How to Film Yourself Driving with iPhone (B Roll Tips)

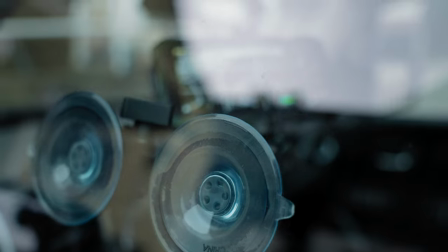[4:06]
It's super versatile. makes your life way easier and allows you to get amazing and unique car shots. Let me show you how I set up the suction mount for a safe and secure car shoot.
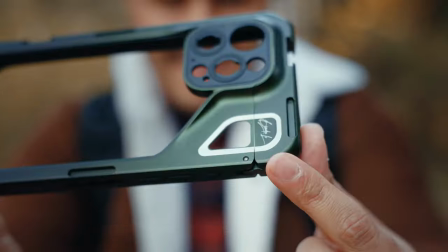[4:19]
Now the mount on top has a one quarter 20, so I can easily mount my iPhone using the cage.
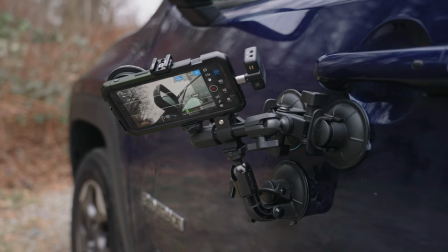[4:25]
And when shooting exterior, I also use all three suctions for that extra stability and camera security. And when shooting indoors, two suctions work nicely. You could even get away with just using one. it holds pretty strong. And if it falls, it wouldn't be a disaster and would just land on the car seat.
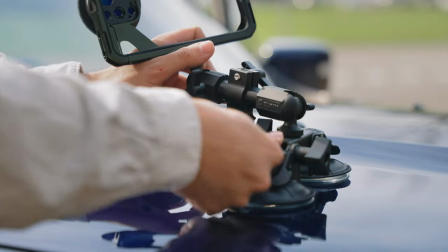[4:43]
Anyway, for exterior shots, I first loosen all the joints so that I can properly position the camera and frame the shot.
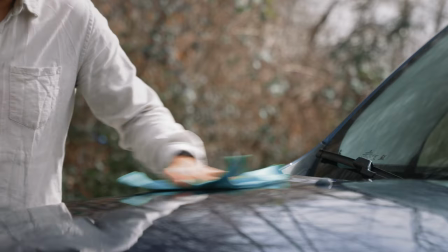[4:51]
And before I place it, I make sure to clean the surface to remove any dust or dirt. And this will ensure the suction has a firm grip. And then I simply place it.
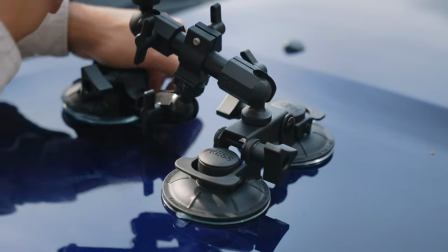[5:00]
I press on these three buttons here to remove the air beneath the suction cup and then
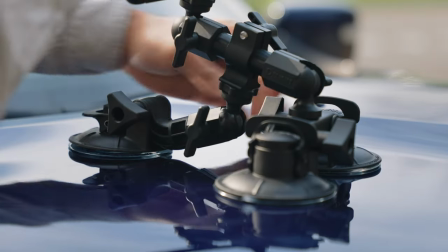[5:06]
lift the latches up to remove the air beneath the suction to create a firm tight air seal.
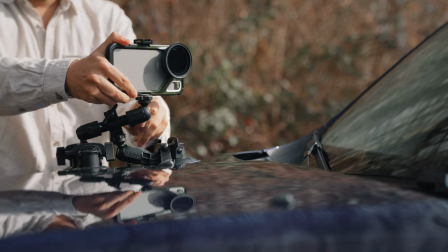[5:12]
Adjust the framing and then tighten all of these joints here and I'm ready to go. And honestly it's very strong and if I want to remove it I can simply pull down these latches and with my fingers I can easily lift up each suction to remove it. It's really a quick process which makes filming on the go with this one, really easy. All right, let's get up here. Okay, so let's look at the camera settings. As I mentioned earlier, I'll be using the free Blackmagic camera app.
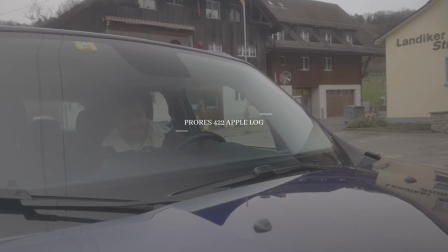[5:46]
I like to shoot my videos in ProRes 422 Apple Log, which gives me the highest quality and I can color grade my footage to my liking.
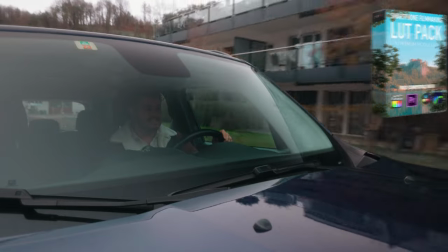[5:54]
Now the colors used are from my premium mobile LUTs, which you can check out to instantly apply to your mobile videos to give it that cinematic look.
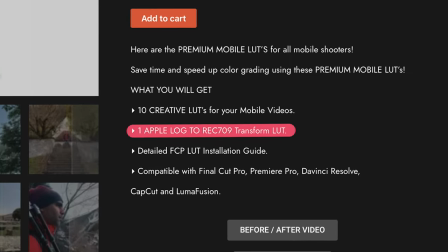[6:02]
An Apple Log conversion light is also included in the pack. If you're interested, you can check out the link below.
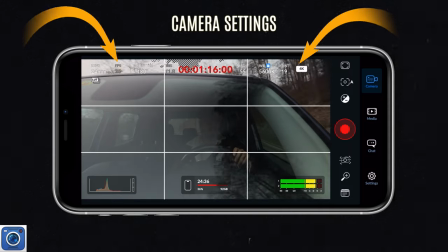[6:08]
Now, as for the camera settings, I like to shoot in 4K, 25 frames per second, with a shutter speed of 1 over 50 of a second.
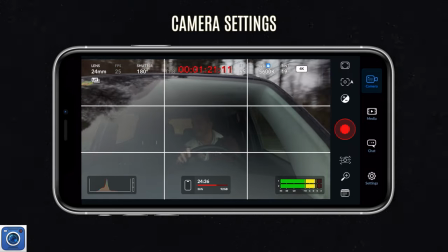[6:15]
I make sure to adjust the VND so that none of the highlights are clipping.
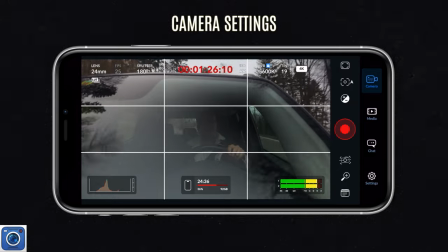[6:19]
I also make sure to adjust the CPL filter correctly to eliminate any of those reflections.
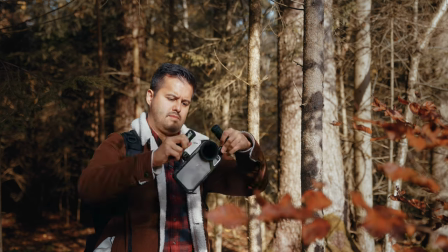[6:25]
And what's great about the Cage by SmallRig is that it comes with a handle and a Bluetooth shutter
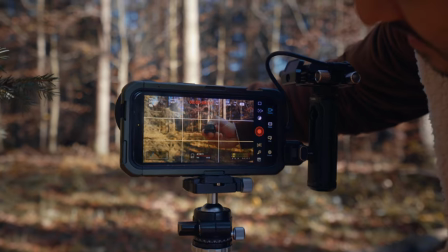[6:30]
that allows me to start and stop recording from a distance without having to touch the screen on my iPhone.
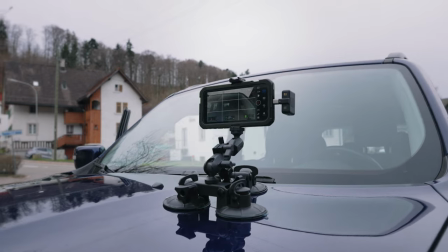[6:36]
I then do a test shot to see how it looks. And if I'm happy with the framing, I hit the record button and start cruising around. So now that you're familiar with the gear, how to set up the suction and the camera settings, let me give you some creative ideas on where to place your camera using the suction cup to get unique car shots.
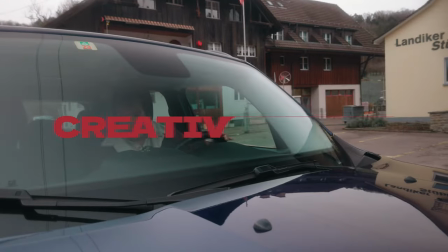[6:55]
Okay, now I need to get off this. help now I think this setup is unique definitely engages
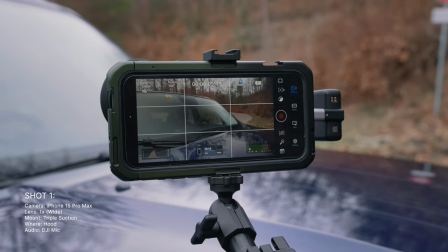[7:03]
the viewer and you can see me clearly through the CPL
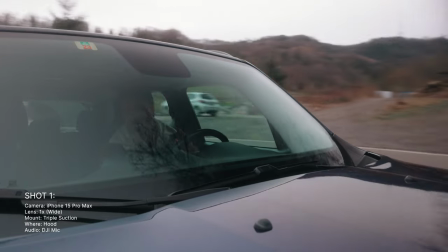[7:08]
filter I'm not too concerned about the iPhone falling off yeah that is the
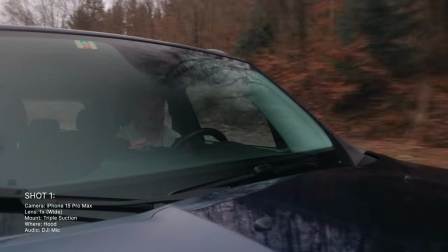[7:13]
shot you get setting it up from the hood yeah let me know what you guys think of this setup
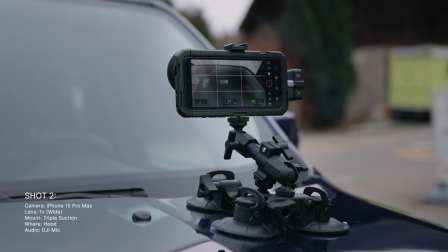[7:18]
so we have another angle this time I've set it up closer
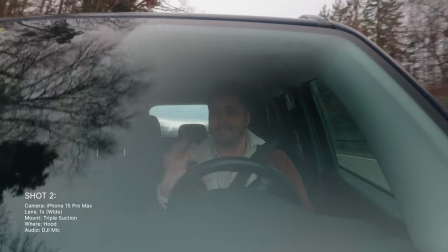[7:24]
and this is great you want to make sure to to have different type of shots and angles.
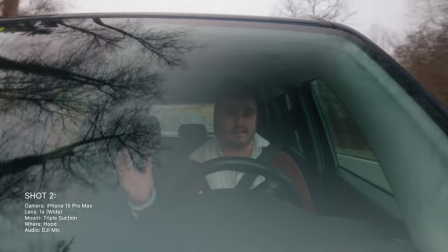[7:30]
This way you can cut between them.
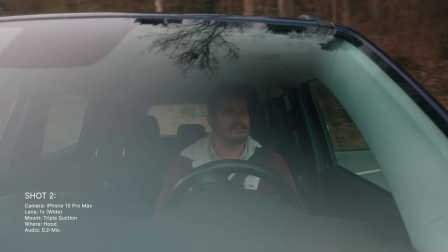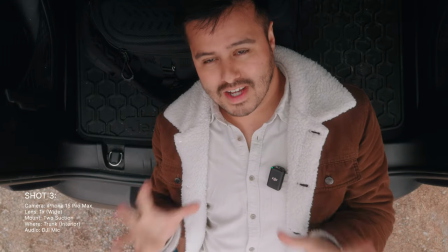[7:37]
Woo, nice. So this is probably one of my favorite shots because you can combine two shots like this top down.
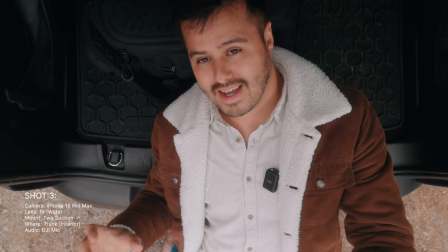[7:45]
And then later when I close the trunk, it shows how I get in. And then you have a shot of me from behind.
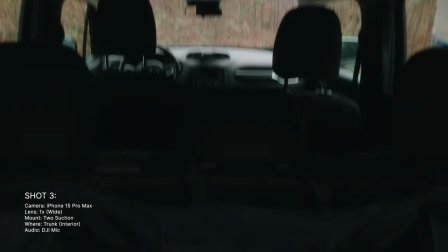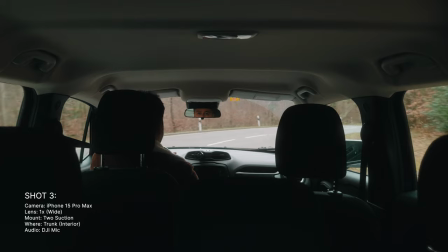[8:00]
Now you might even see me through the mirror. so we'll make it look even more interesting.
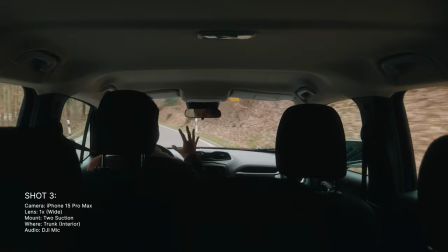[8:06]
Now I'm probably very dark because I've exposed for the outside but I think it looks really nice.
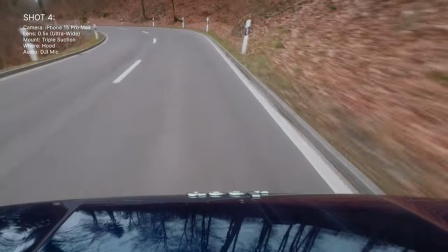[8:13]
Yeah so I think this is also a pretty cool shot
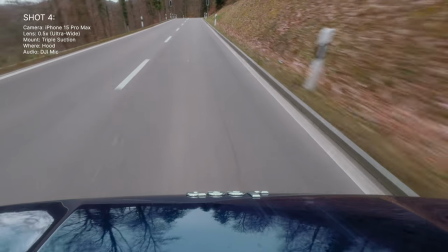[8:18]
adds a lot of dynamic and you don't only want to capture shots of yourself but also you know of the view,
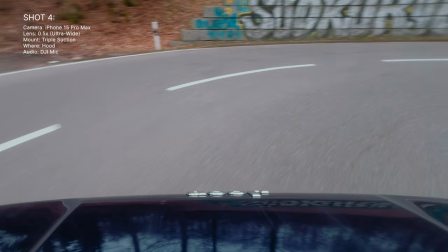[8:26]
the road, as many shots as you can get.
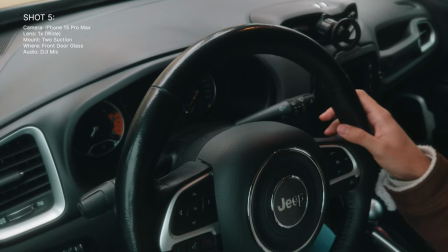[8:32]
This will add a lot of dynamic to your videos too. Okay, so this time I'm gonna film myself steering the wheel.
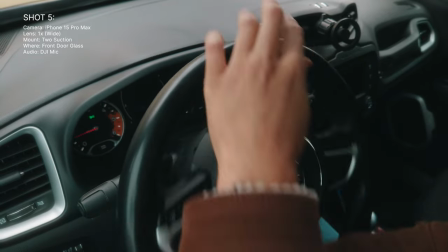[8:41]
See how the shot looks like.
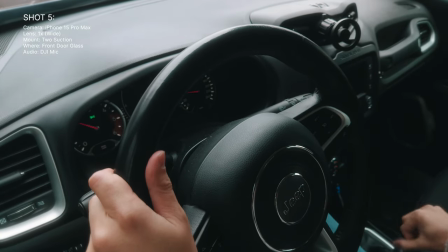[8:47]
And we can definitely use this, you know, to cut between the other shots.
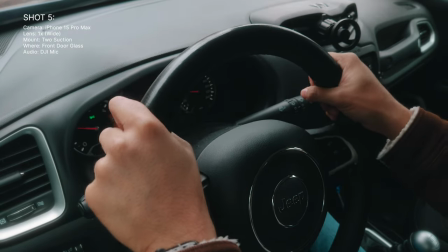[8:52]
Works really great.
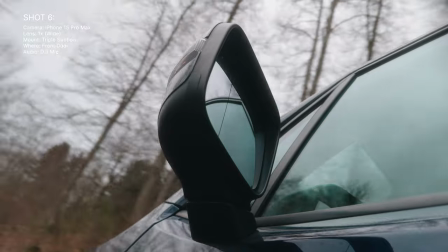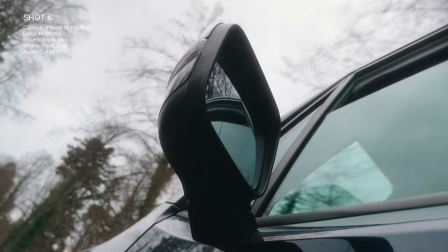[9:00]
Let me see if I put the window down and stick my hands out.
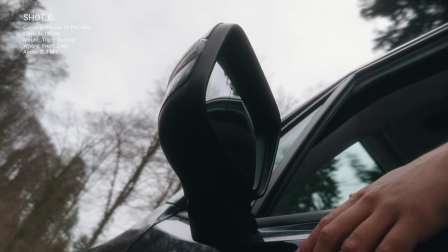[9:08]
Maybe that will look nice.
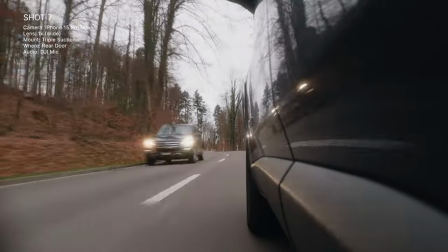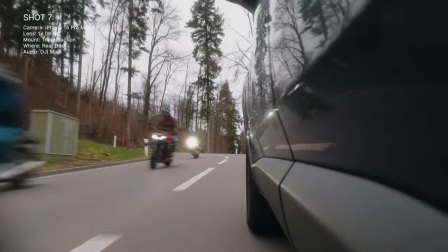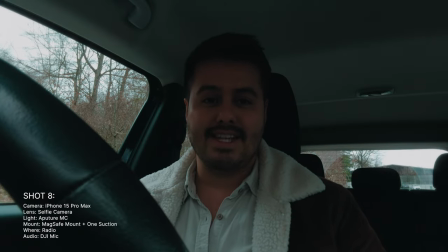[9:21]
So right now I'm using the MagSafe mount that I have inside my car and I'm using the selfie camera. And what's great about this setup is that I can, you know, whenever I need to drive to some place and I don't want to worry about the setup, I can just get in,
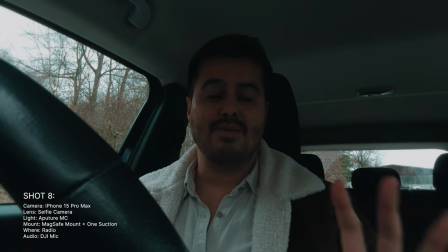[9:36]
hook it onto the MagSafe and start recording. Now the problem with this setup is that I'm super dark and the reason for that is because I want to
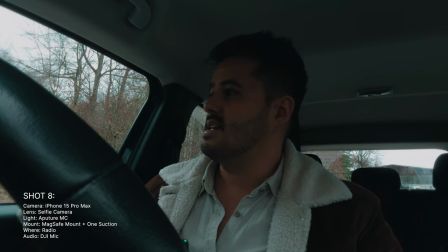[9:43]
expose for the sky and I don't want my window here to be blown out.
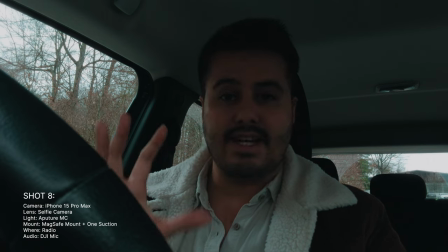[9:48]
And the solution to bright myself a bit more is to use an external light and I have one mounted onto this suction
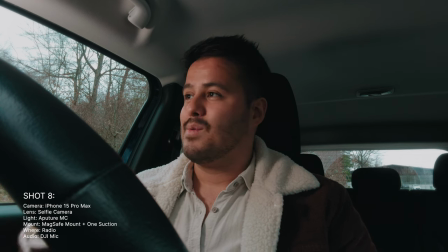[9:54]
and when I turn it on you'll see you get some light and it just looks way better.
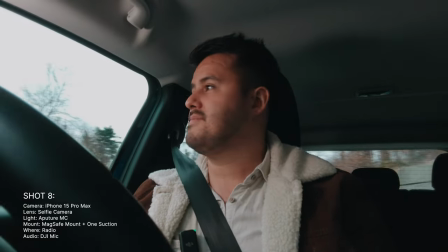[10:01]
For quick talking head videos. I think it's super cool and I'm using the DJI mic.
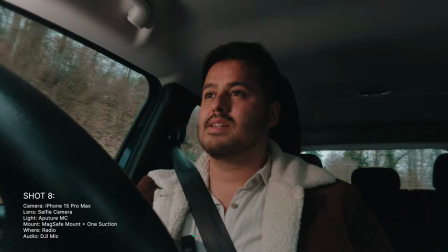[10:09]
And the audio is also pretty good. So yeah, let me guys know what you think. All right, folks, so I hope you enjoyed this video and learned something new.
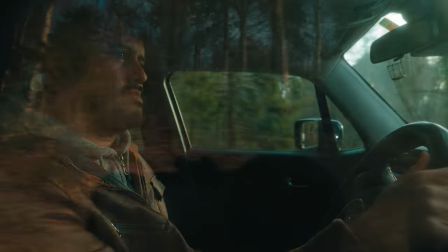[10:19]
As I said, with the right tools and techniques, anyone can create quality content on the go that looks professional and engaging.
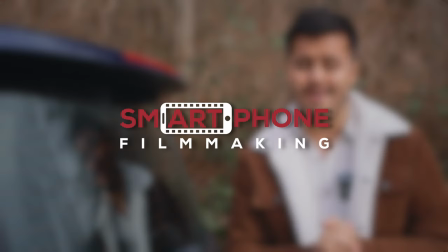[10:25]
And if you want to learn more, be sure to check out my online course, smartphonefilmmaking.com,
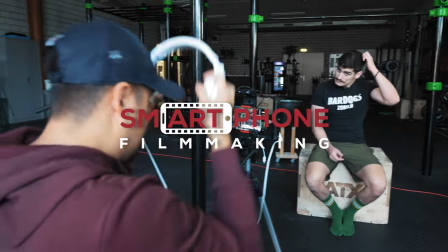[10:30]
where I teach you everything I know on how to transform your mobile videos into masterpieces. If you have any other questions, feel free to leave a comment. Thank you so much for watching and stay safe.